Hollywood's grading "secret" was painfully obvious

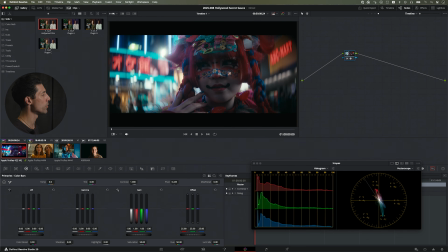483s
But it's all being handled really well because as we move off of that middle and up into the top, for example, we're gently rolling things over and we're never like smashing into the edge of what my display can do. Even if you look at the histogram here, we're gently tapering off.
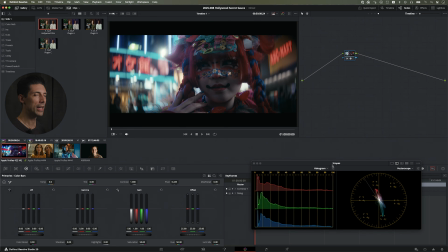499s
Nothing is crashing through this 100% wall here and leaving me with the feeling of like a burned in hole in my monitor, right? Similarly, down in the low end, I think even more impactfully down in the low end, there's something magic happening here.
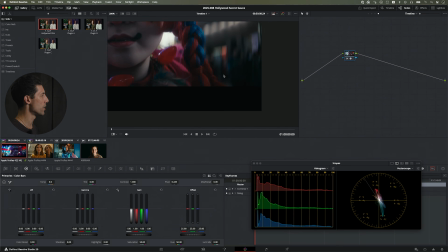512s
If we look at these areas that are way deep down there, that are effectively zero exposure, there's something magical happening here.
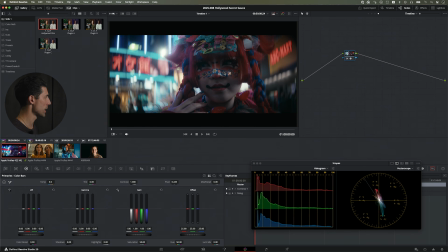520s
Like I'm zooming in on it just to kind of call out the area. But even if I just sit back and look at the image and look at those dark areas, what it feels like when I'm looking through this kind of rendering is like, ooh, if I just lean forward a little bit and I just squint a little bit, there actually could be a little something in there, like lurking in that darkest area of the image.
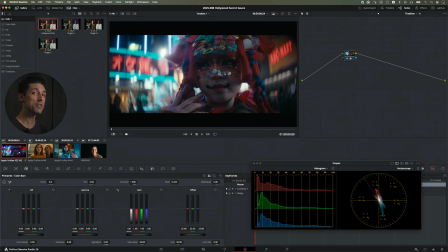539s
That's magical. And by the way, just as a side note, anytime you can achieve that in a color grade, I don't care what you're using, what you're grading, how you're working, anytime you can achieve that in a color grade, you got something good cooking, keep going that direction, okay?
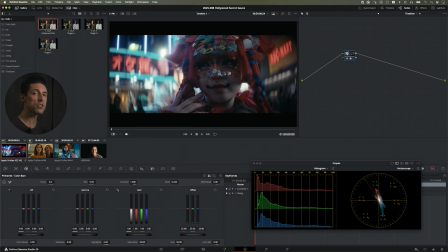553s
But what's cool here is this is just happening off the shelf as a result of this plugin being applied with no grading happening underneath. It's giving me that just as my starting point. Similar thing with these highlights, they're just being rolled over and handled in that really nice way.
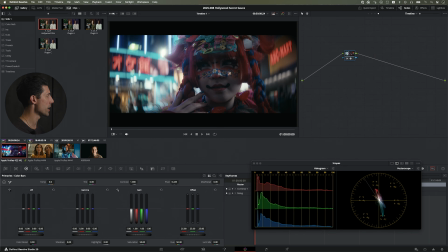568s
All right, so that's some contrast and tonality aspect of it. Let's take a look at the colors here.
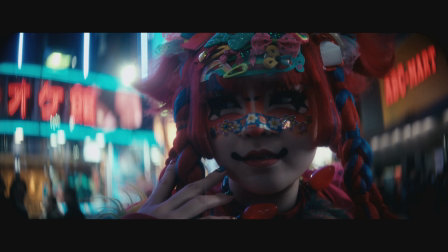573s
So I'm just gonna ask you a question. Like when I started on this log state image,
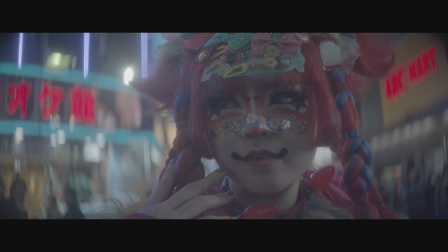578s
anyone who's done any grading of images that have bright neons like this before probably had the same reaction of like, well, that's gonna be a problem. That's gonna look weird. That's gonna break. That's gonna clip. That's gonna artifact when we try to get that image onto the screen, because anyone who's created these images before has seen it happen over and over again, right?
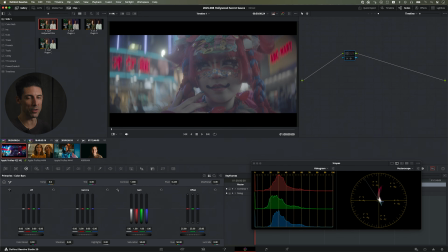595s
Almost regardless of like the LUT or the color management or the solution that you're using. I think we've all just kind of gotten accustomed to like, oh yeah, that stuff just breaks and then we got to solve for it underneath, right?
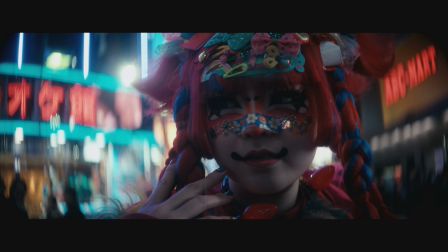605s
But it's not the case here. This is not only not breaking, it's being rendered in a really beautiful way. Like it still feels like there's plenty of color and life and variation and gradation in this part of the image, but it's both things at once.
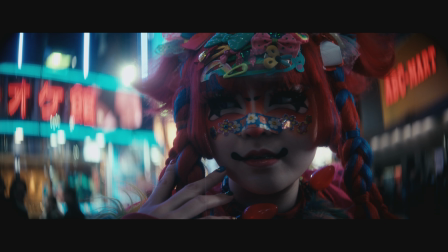621s
We're getting that variation and that gradation and that nice rich color that again is just happening automatically without me having to spend grading cycles on solving for problems like that. That like a lot of us, I'm almost just like used to that.
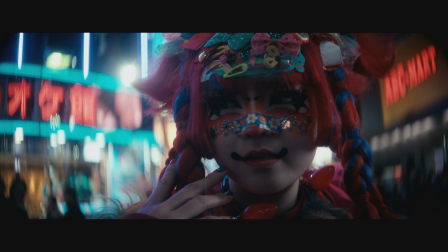634s
Like, yeah, that's just part of the process is we got to deal with edge saturations because most output transforms aren't going to be able to do so on an automatic basis.
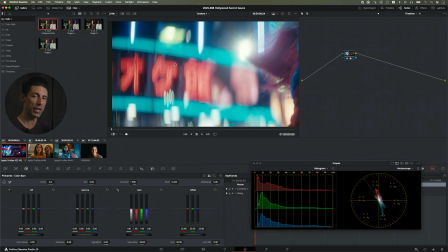642s
And that really leads to a key insight that I've learned over the last couple of years of my career of like really studying these top colorists and filmmakers. Their starting point is more like our end point, if that makes sense.
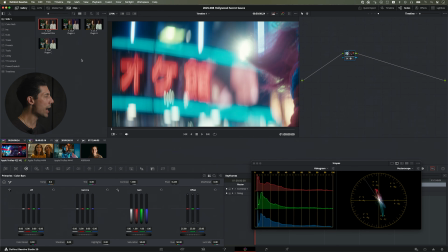655s
So like in an image like this, through most imaging pipelines, I'm going to spend a good chunk of my grade on this stuff because I can't even really begin looking
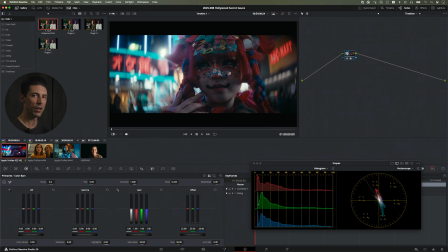664s
for opportunities until I've solved problems like really poor rendering of hypersaturated things. So that would become, if not my endpoint, a point well into my grading process. Whereas these top colorists, they get to skip that part. They're like bowling with bumpers.
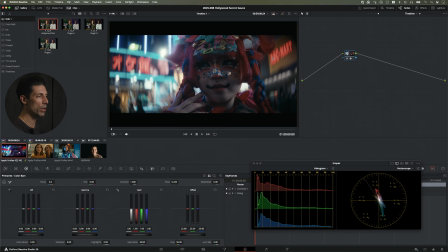679s
They just get that right out of the box with a film rendering like the one that we're seeing here, okay? And to get a better sense of what I mean when I start talking about that starting point and the impact that it can have and how far forward or how far set back we can end up being, depending on how we set ourselves up,
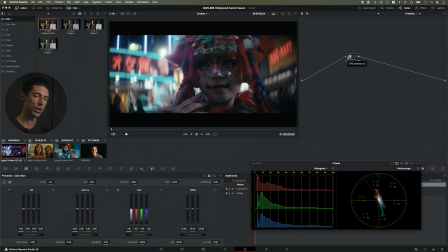694s
let's take a look at some other popular film emulation plugins that I've asked to do the exact same thing that I asked this plugin to do.
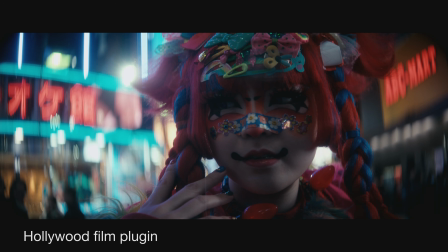702s
Here's what we got with our Hollywood film plugin. That's what we've been looking at. Let's now look at what I'm just going to call plugin A, okay? I've asked it for this exact same thing. Let's see what kind of differences emerge. Wow, that's different, right?
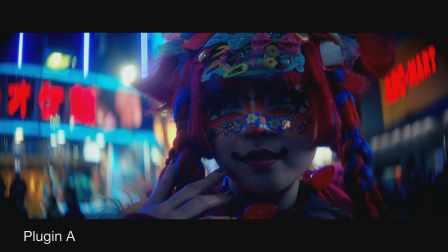715s
That's a fundamentally different rendering of image. And if we look just at these neons that we were just talking about here, that discrimination, that gradation, that variation that we were seeing so well preserved a moment ago with our Hollywood film plugin, it's gone here. It's just completely newt.